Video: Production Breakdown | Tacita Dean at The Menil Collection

What's up guys, it's Jay Clark here with Jay Clark Films, and I'm gonna take you guys through a breakdown of how we did a video project for the Menil Collection here in Houston.
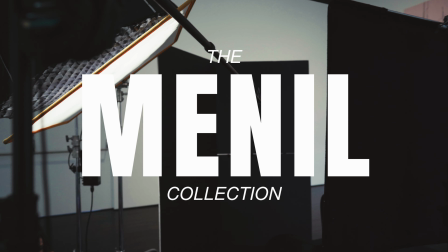So one of the first things we like to do is always show up at least an hour early for setup. That allows us time to load in equipment and just kind of get everything we need into the door. This time was particularly interesting because Frank ripped his pants while he was trying to unload. So unfortunately, Frank had to leave to go switch pants. I told him to go to the Goodwill down the street, but he wanted to go home and change. So while that was going on, me, Jordan, and Jeremy loaded it in and we started getting set up. So this project is for artist Tacita Dean.
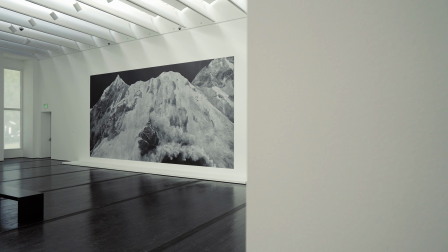This project was particularly interesting because it was a lot of big pieces
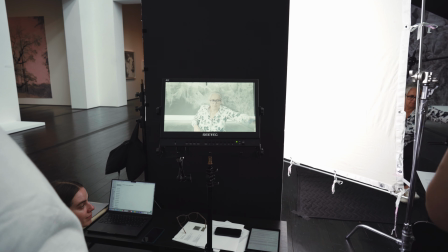and they wanted to interview the artist and they also wanted to interview the curator and make it into one video. So what we did was we decided to start off interviewing the artist. Whenever we try to figure out where to shoot,
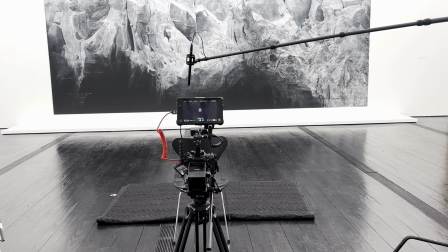typically I like to try to find a space that highlights a piece of work that may be like the hero image or one of the main pieces part of the exhibition. I'm always looking for symmetry as well. So I connected with Sarah, who works at the Menil, and we kind of decided on basically how we want them seated and how we want the frame to look.
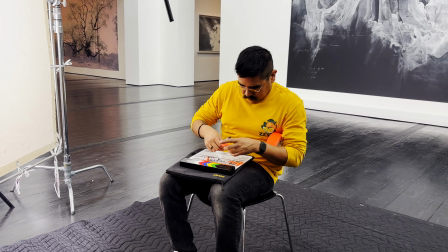When it came to lighting, I really want to try to do the book light effect. I haven't done it in a while, but it's a really nice effect that creates really good soft lighting on your subject.
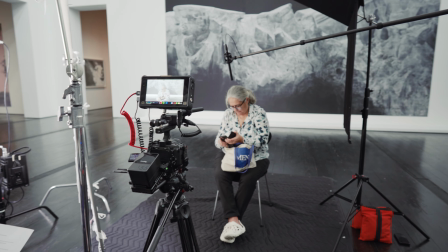In this case, we used a V-flat, and then that V-flat went through a 6x6 muslin fabric.
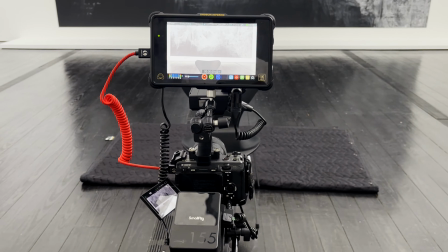Typically, I like to do 2 camera angles whenever I'm doing interviews. Sometimes the B-cam is just for backup. Sometimes it's just good to use whenever you're trying to cut between audio and sound bites.
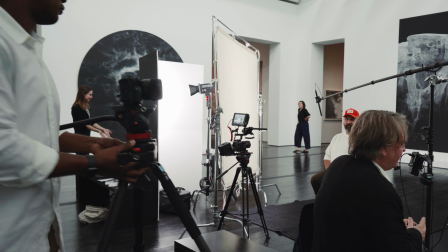This time, we decided to put on a slider, and that kind of creates just some nice, cool movement to kind of keep the image a little interesting, so it's just not so static.
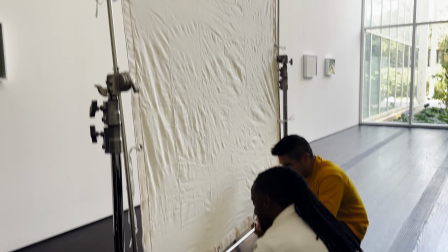It's good to have different people to fill different roles whenever we're doing a bigger production like this,
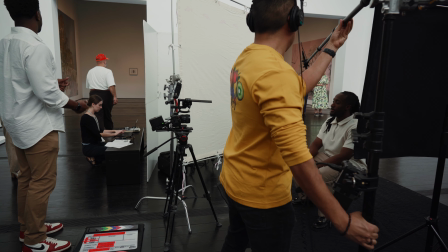because you can't focus on loading all the equipment, making sure audio's right, making sure your A-cam positioning's right,
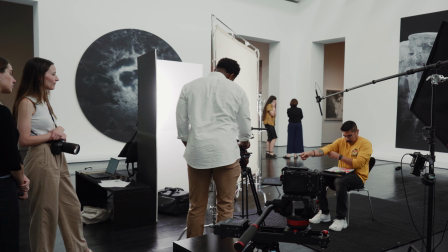and at the same time, make sure you get all the pieces you need to tell the story. And for this book light setup, it was kind of experimental.
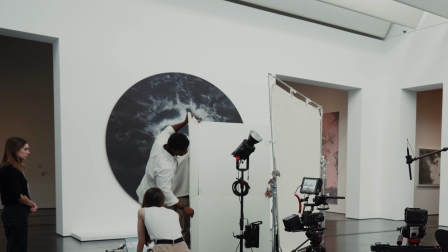I'll just do things that I see that other cinematographers do that I really like their work. And I'm like, how did they do that? So I'll just kind of like experiment with lighting here and there. End of the day, I understand what lighting does and how to shape it. But some of these techniques, we just kind of put it together and we see how it looks.
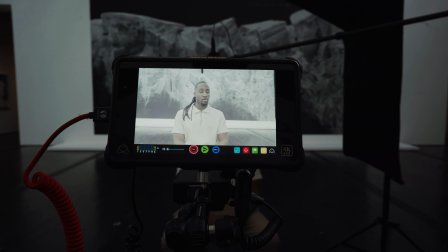And if we need to either add to it or build, we'll do that. Like for instance, for this shoot, we just started with just the key light and we waited to add the negative fill.
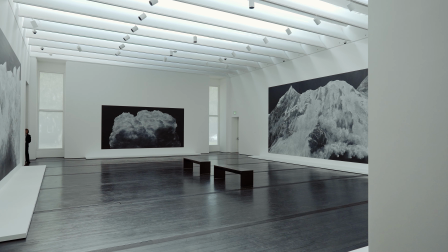It created some nice soft light, but that room, as you can see, it's so big and it's so much natural light that the other side of the face was kind of being washed out. And I wanted to create some shadows.
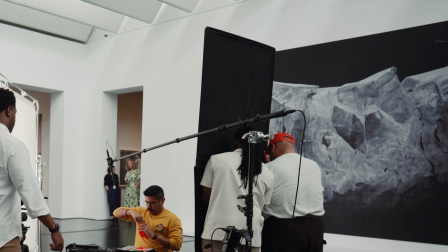We decided to put a black floppy and just have it right on the side of the face. So that way you get some dimensions whenever we color graded and we color corrected. When it came to this particular project, I didn't know too much about the artist, but I was told, she's kind of well known in the art community.
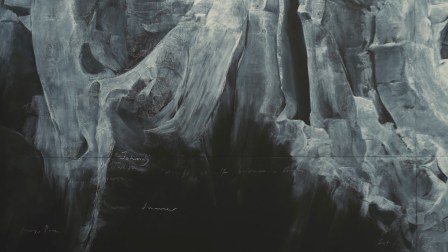A lot of her work in these big rooms were like all made of chalk, which was really interesting. So it's really cool to see like how they created these big pieces.
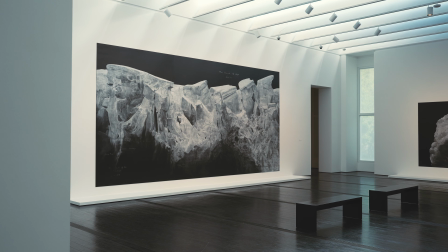On this particular project, I actually didn't have to do the interviews. Even though I'm not actually asking the questions, I'm active listening to figure out how the edit's gonna be pieced together. If they're saying something that may not make sense, or let's say they don't complete a sentence, I'm like, okay, no, that's not gonna make sense in the edit, or that's gonna be hard to cut. And I may ask them to repeat something, or ask them to put the question and the answer to give more context. But whenever we do these interviews, I really try to help our subjects structure their sentences and their phrases in a way that makes sense that we can use to tell a story. So after we wrapped up the interview, we started to transition to the next part, which was interviewing the curator, Michelle.
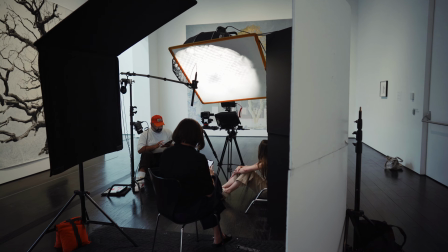So with Michelle, what we want to do is put her in a different room so that way it's not like the same background.
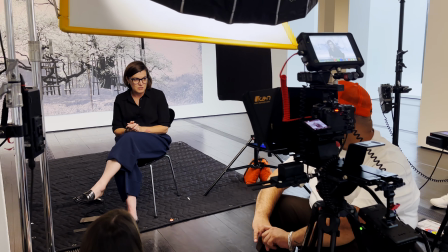Also for Michelle, we had a teleprompter. By the way, I got this really cool teleprompter from iCan.
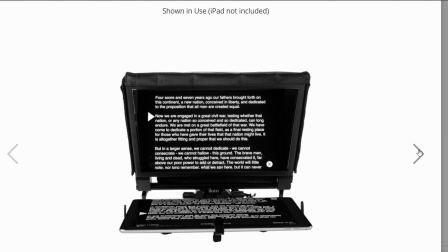If you guys want to check it out, just check it somewhere in the description. That thing has helped me out a lot. It makes shooting a lot easier, especially if you have scripts. It just goes by so smooth. You can just edit it on an app, have it roll. You can change the speed, the text, the size of it.
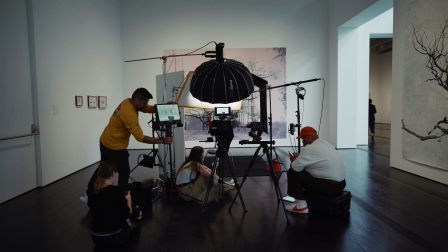Basically, all they have to do is read. With Michelle, I want to do a much different lighting approach, right?
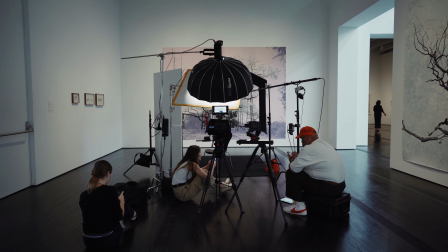I didn't want to have one side lighting, which there's nothing wrong with that. I just wanted to have more direct lighting for this.
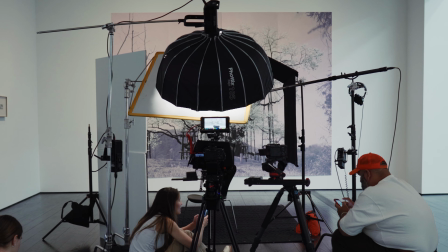So what I did was we put the 300X on an arm. We had it come over right on top of the camera with the grid, and we had 2 negative fills on the side.
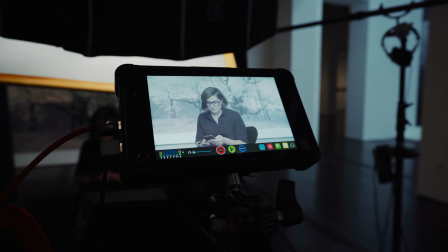So since we have the light coming straight, I feel like if we didn't have the negative fill, it would kind of like make everything kind of wash out.
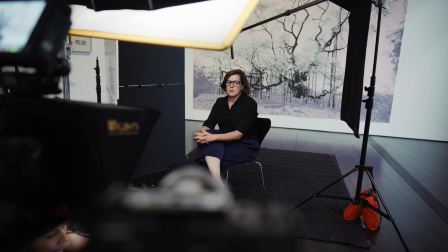So the negative fill, they come in, they bring some shadows, and they also kind of give more structure to the person's face.
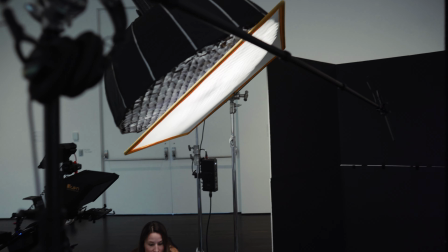Next time, maybe I could have used a little more negative fill on both sides, or maybe brought it in closer. But I think for trying it out for the first time, it came out pretty good, and I was happy with it.
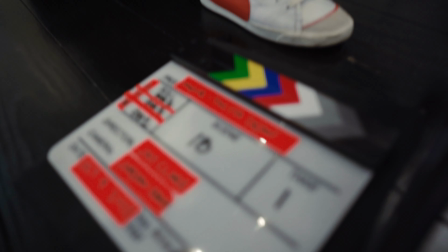And that was pretty much the shoot for the day. That was a wrap, and we got what we needed.
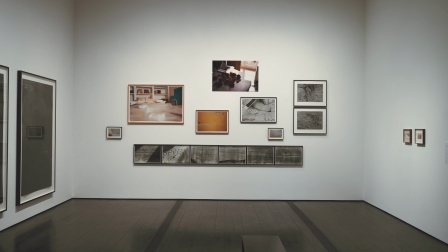We were supposed to do B-roll that day, but we kind of ran behind schedule, so I actually went back the next day to get some B-roll shots just with my Ronin and my tripod.
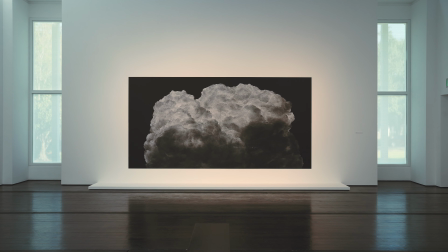It's great to be able to work for museums and be able to work on these type of projects, right? Because we get to disperse our creativity.
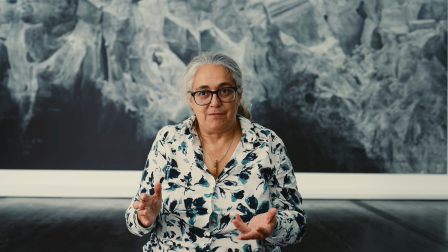We always get to strengthen our creative muscles and really just have fun. We always have fun when we're on set.
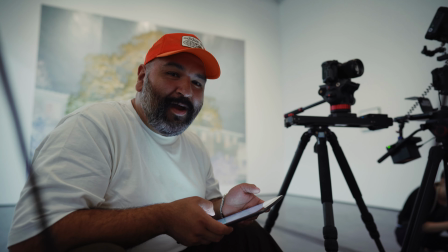We joke, we laugh a lot, but at the same time, we understand we're here for a purpose. So we had a great time, and thank you guys for watching. I'm gonna try to be uploading a lot more to my YouTube channel, be more consistent. We've been getting a lot of work lately, and I'm just thinking, man, it could be people out there who can take some of this and learn something. Even if you're in the Houston area, feel free to reach out to me. I'm not hard to find on Instagram or wherever. If you ever want to collaborate on something, or if you have any unique skill set when it comes to video production and filming that you want to help out on, hey, we're open to collaboration. So yeah, thank you guys for watching this video, and I hope you enjoyed it.